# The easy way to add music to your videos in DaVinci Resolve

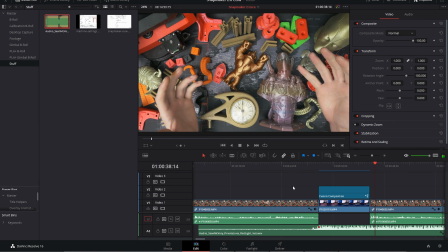503s
So first off, now you can hear when the music's loud, we have that problem where you can't hear me again.
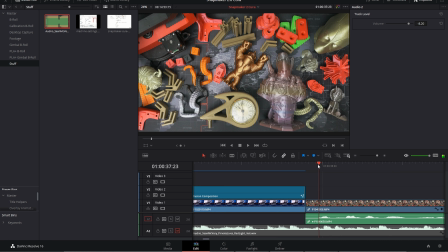508s
Let me mute that. We need to find that first syllable where I talk, because that's where we want the volume to be back down at -18 again. And then I want us to go back to here, and we'll set this back up to 0. So now it fades in from -18 to 0, and then fades back out from 0 to -18.
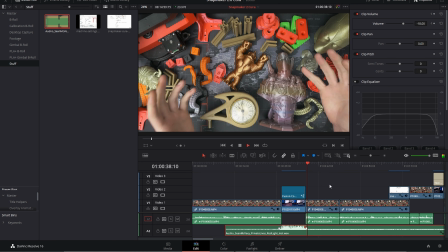530s So first off, why Cura?
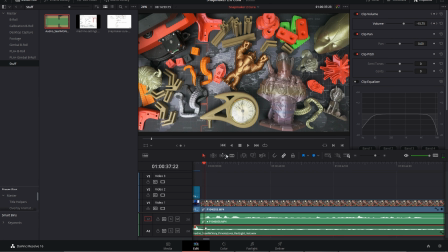532s
And when it comes back, actually, because it's sort of really gotten into the swing of things, it's a bit louder than it was.
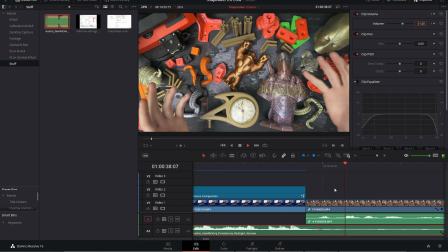539s
So we'll try and knock it down to -21.
So first off, why Cura? What's wrong with Snapmaker Luban?
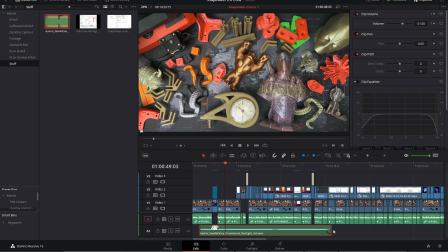545s
Well, that sounds good, but it's a little bit punchy. So I'm just going to drag that over to there. And I'm going to hide the media pool because we don't need that anymore.
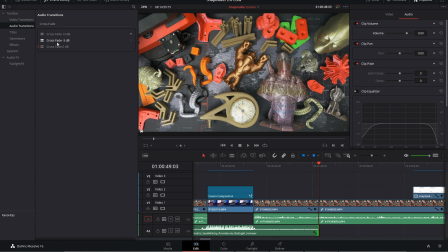554s
But I'm going to go into the effects library, and in the audio transitions, I'm going to go crossfade.
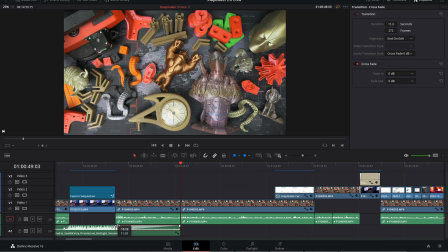560s
I will drag that all the way over here so it takes about 10 seconds to fade out to nothing. And now you'll hear when we play this clip, after it fades out for the audio so that you can hear me speaking again, it will just slowly fade out to nothing.
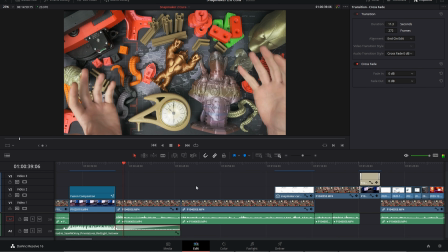578s So first off, why Cura? What's wrong with Snapmaker Luban? Well, there's nothing really wrong with it, but Cura opens up a lot more options to tell the Snapmaker 2 how we want to print the models we want to make. Different models might benefit from...
And by the time you get to the end of it, you don't notice that there's no music anymore, or that it was even there. It's just gone. But
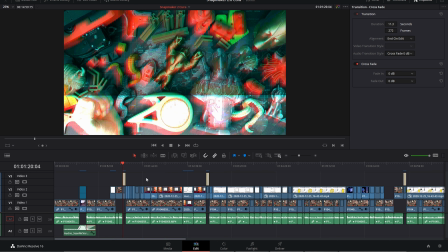598s
I do want to have something playing for a lot of this because I've got these titles, and what I don't want to happen is for it to just be dead silence on these titles.
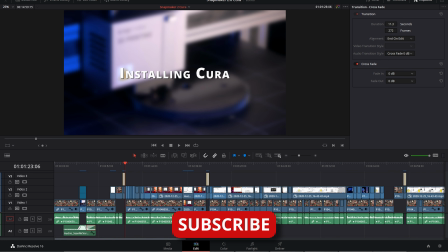607s
So I've got a couple of other pieces of music here that I found earlier.
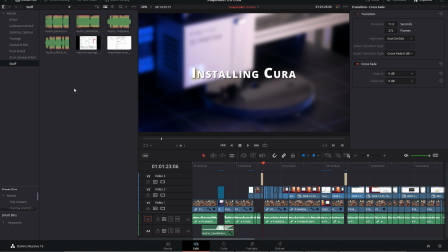613s
I don't know if these are going to work or not. They may not, but I'm going to have a listen to them, and you can listen with me and we'll see how they sound. So here's the first one.
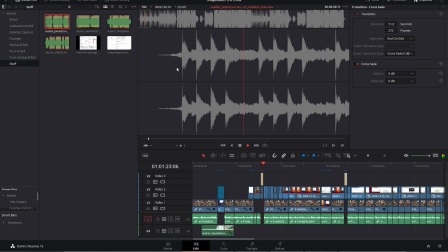625s
This is probably a bit too punchy.
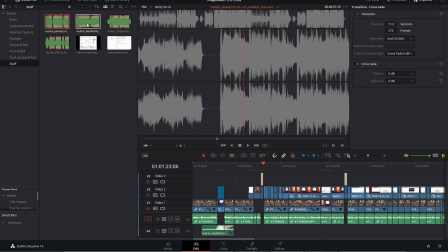631s
Yeah, a little bit.
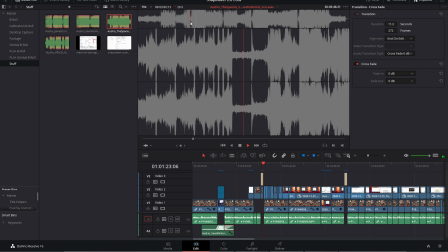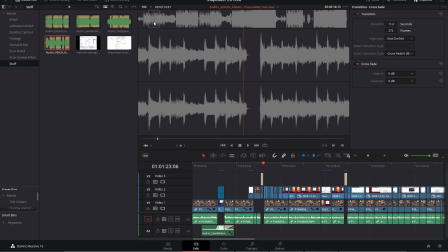641s
That one's a little too upbeat, outdoorsy, 60 frames per second slow motion type music. We'll try this one.
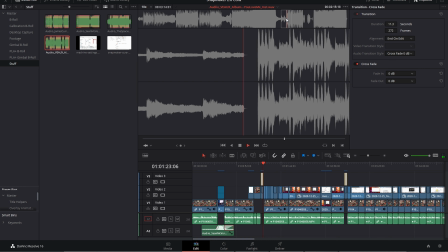658s
This song's interesting because it sounds very different in different parts of the song.
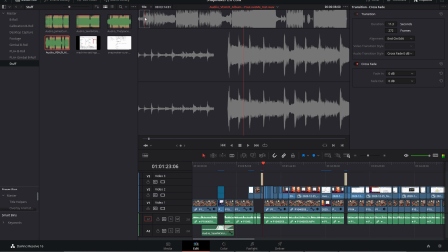674s
I quite like this beginning bit here with these guitars. So what I'm going to do is I'm going to set that as the in point.
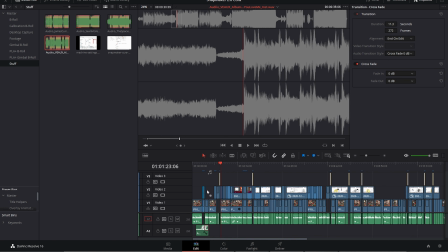686s
That is the out point. How long is this clip going to be? It's not very long.
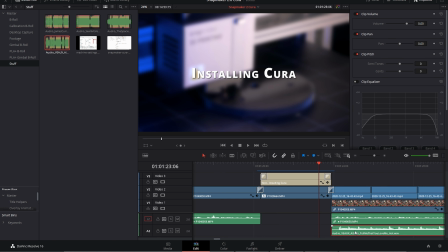690s
One thing I often do with music is that I will set it up as a loop. I will literally just take a chunk out of the song and just leave it playing the whole time.
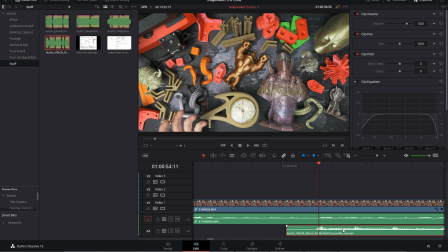704s
So that's what I'm gonna do here. I'm gonna go to the beginning of the clip. And one of the great things about DaVinci Resolve, and you can do this in some other editing applications as well, you can see I've taken the snapping off. If I go to a video clip,
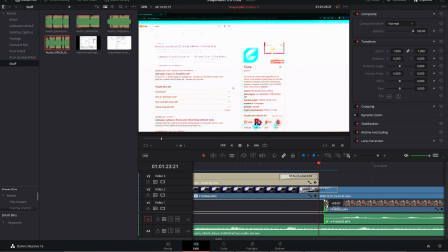721s
you'll notice that as I move it, it moves one frame at a time.
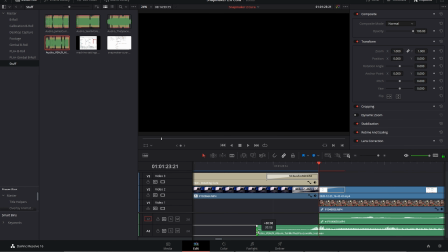727s
But with audio, you can literally move it as fine and as granular as you like.
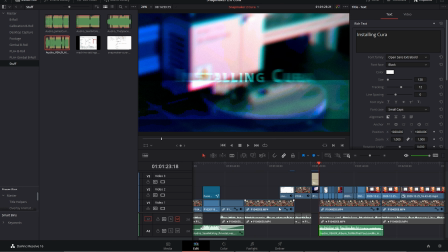732s
So I can pop that right there. Let's bring you back to the beginning here.
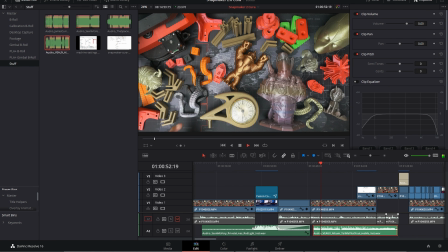737s
And then we need to find exactly where it ends.
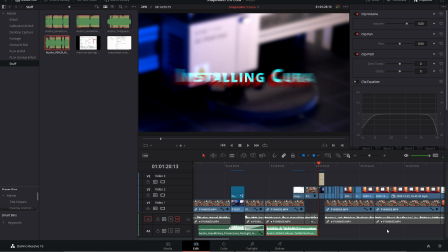745s
And it is literally right there. So I've got a loop that in theory runs infinitely.